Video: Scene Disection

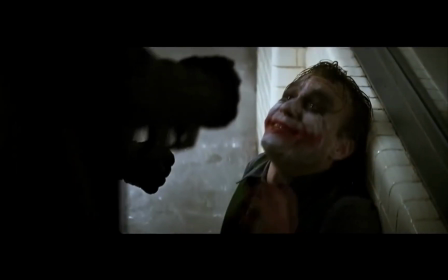740s
And so one part, also brilliant performance going on by the actors here,
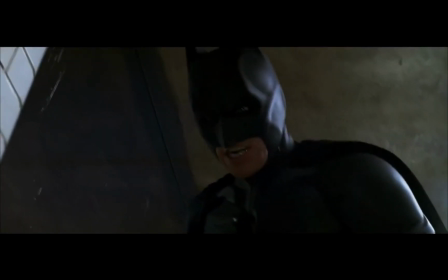749s
but it's so frustrating to us as an audience, because we're going, what's happening, why is this not working?
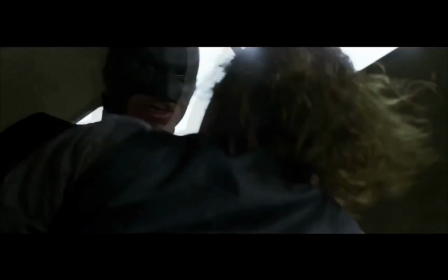755s
And so what Christopher Nolan is doing brilliantly here is
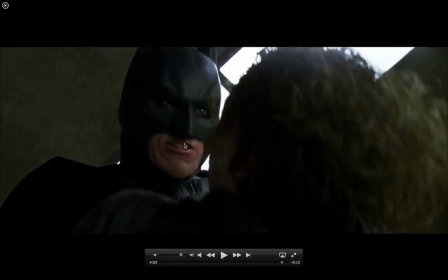762s
is being a play on these conventions, that it feels so much more frustrating to us as an audience watching this scene, because it shouldn't be this way.
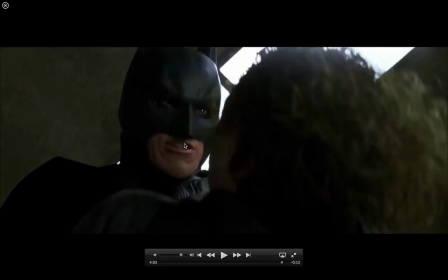775s
Every other film we've ever watched in our entire life says, if I see somebody in this way, they should be losing, but the Joker's winning.
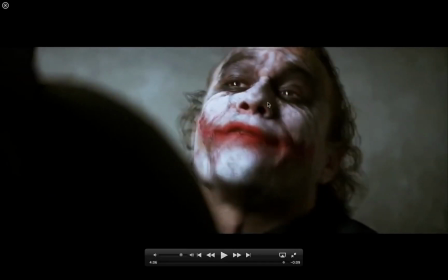784s
And so Nolan has put him in one of the most subservient positions, but yet his face is huge again. His face is huge, and focus is really interesting as well here. You can pretty much only see his eyes.
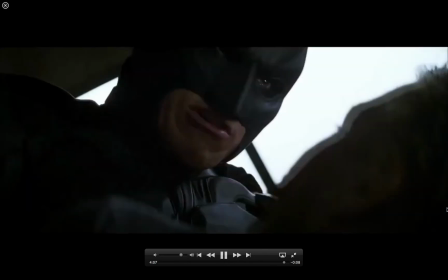795s
You really can't trust anything else but his eyes here. And that's about it.